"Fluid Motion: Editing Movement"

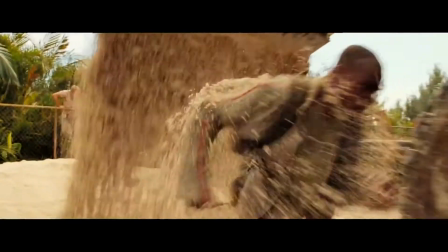(0:02)
Capturing movement on film seems incredibly straightforward. You just film people while they move, right?
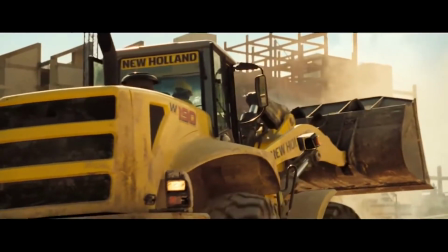(0:08)
For beginners and professionals alike, movement is still a really commonly mishandled filmic concept.
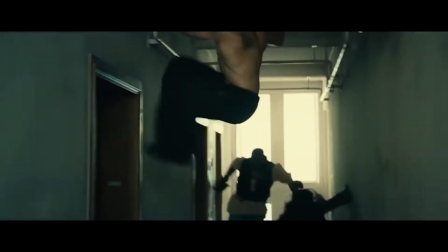(0:13)
And we're not just talking about fights and chases here, though they are a great place to start. Movement is everywhere.
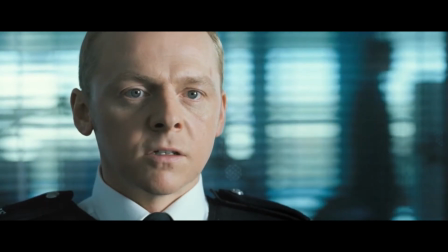(0:20) I'd like to talk to the inspector.
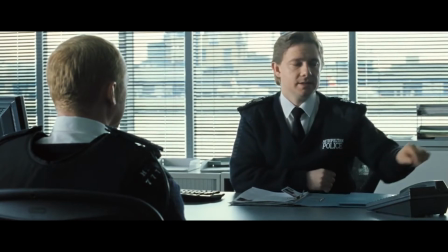(0:22) You can speak to the inspector, but I can promise you he will tell you exactly the same thing as I am. Hello, Nicholas.
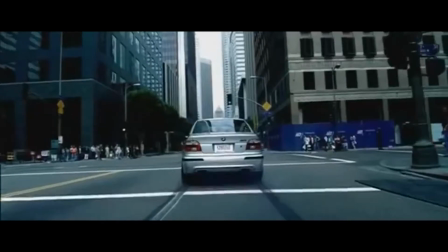(0:30)
At its core, capturing movement on screen is about constructing fluid motion and communicating a mood, feeling, pace, or rhythm.
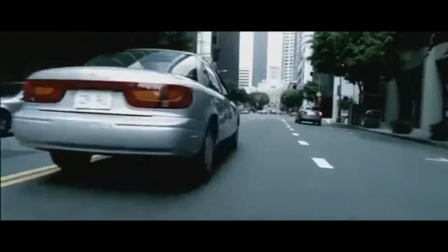(0:37)
In chases and fights, it's about having that movement maintain or increase in intensity.
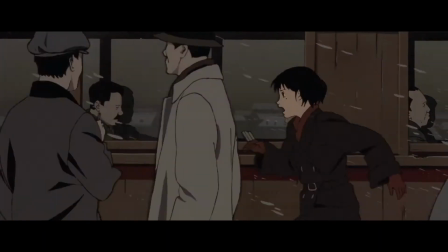(0:41)
And this boils down to how you cut. Using the 180-degree rule to maintain screen direction, alongside utilising cuts on action, where,
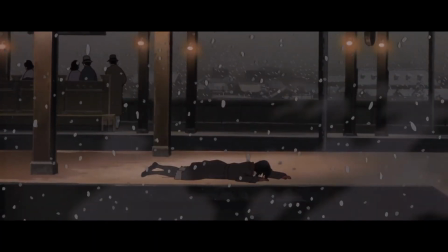(0:50)
during the movement you cut in or to a different angle, works to ensure that each shot builds on the pace of the last and the movement makes sense contextually.
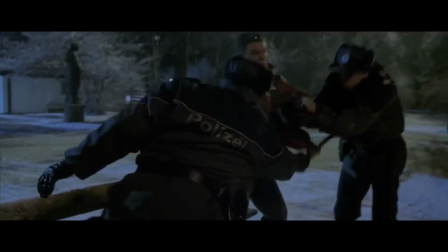(0:58)
Unless you're going for the messy and frantic Jason Bourne style, returning to wider shots help reorient the viewer and maintain context.
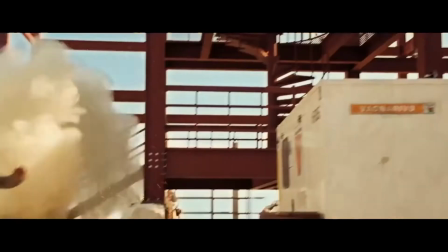(1:05)
Making sure that actions carry naturally through to the next shot is paramount. When you're piecing together shots to show an action that carries from one shot to another,
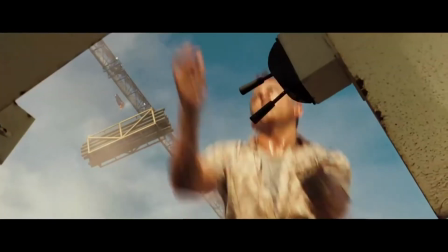(1:13)
you need to allow for and obey real-world physics, or at least those of the world of the film.
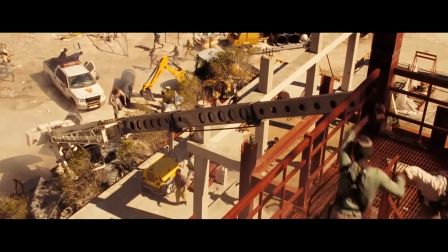(1:20)
And the last and probably most subtle factor is ensuring that the frame is never devoid of movement.
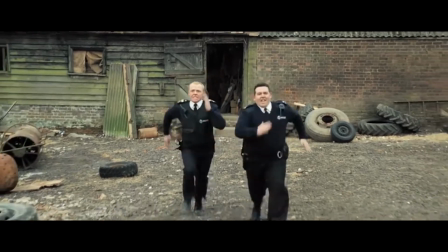(1:25)
A still or empty frame can stall the momentum and bring everything undone.
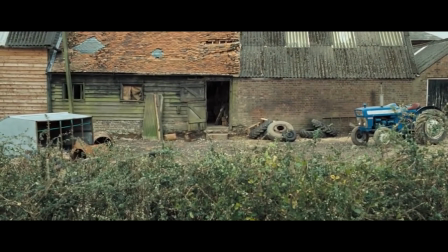(1:30)
The exception is obviously when the pace is meant to slow down, like a moment of climax or a rest beat within a longer sequence.
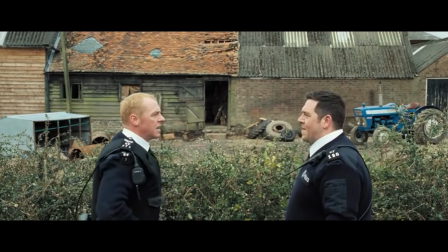(1:37)
It's all well and good in theory, but like a lot of editing, it's hard to study it with examples where it's done well.
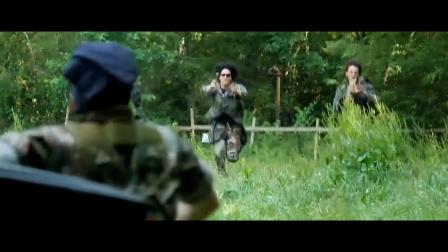(1:42)
When it is done well, the action moves fluidly as each changing shot seamlessly syncs the action of the previous shot while building on its inherent momentum.
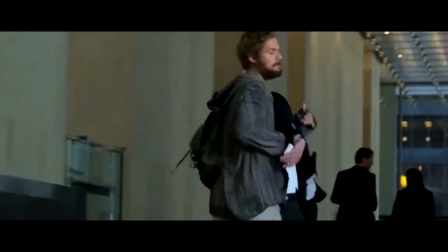(1:50)
When it's done poorly, it can unravel the world of the film. It seems a little counterintuitive,
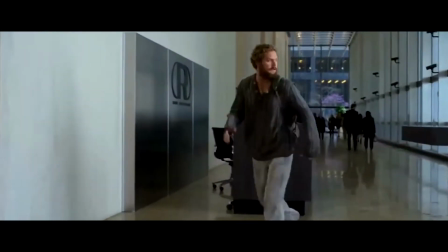(1:56)
but in action scenes, the longer you stay on a single shot, the more you pull your audience out of their immersion in the world of the film.
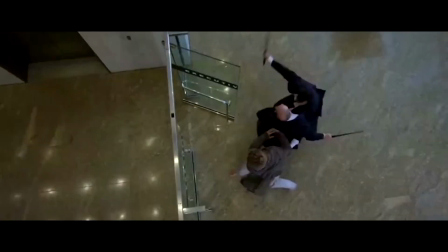(2:02)
But it's not just chases and fights, it can make any action more dynamic.
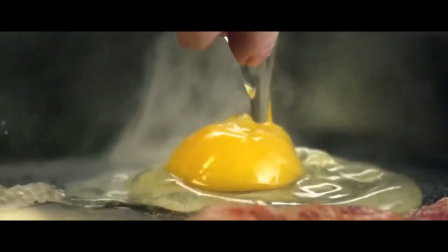(2:07)
Cuts on action, and a few match cuts, can turn a boring everyday action into an event.
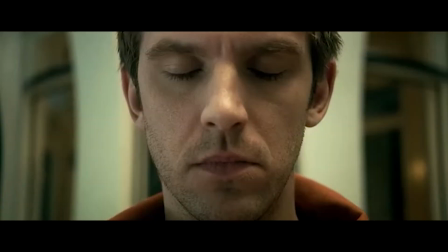(2:13)
As an editor, you're trying to elicit the feeling in the audience that the character has in the scene.
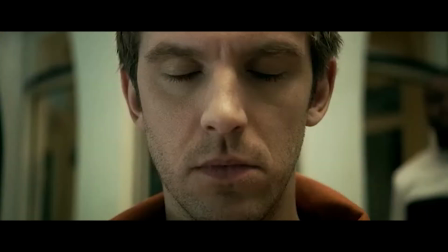(2:18)
Keep them in that scene, engaged, and feeling like they're there.
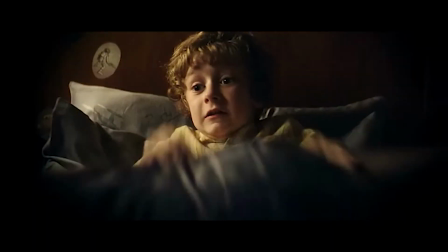(2:22)
Clever cuts can transcribe, echo, replicate, and manipulate our emotions and our physiology.
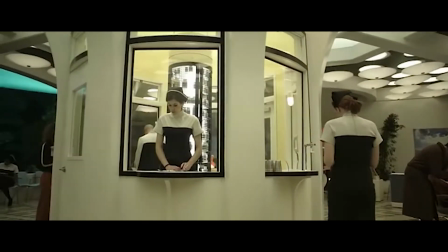(2:28)
All the opposite does is remind us that we're watching a film.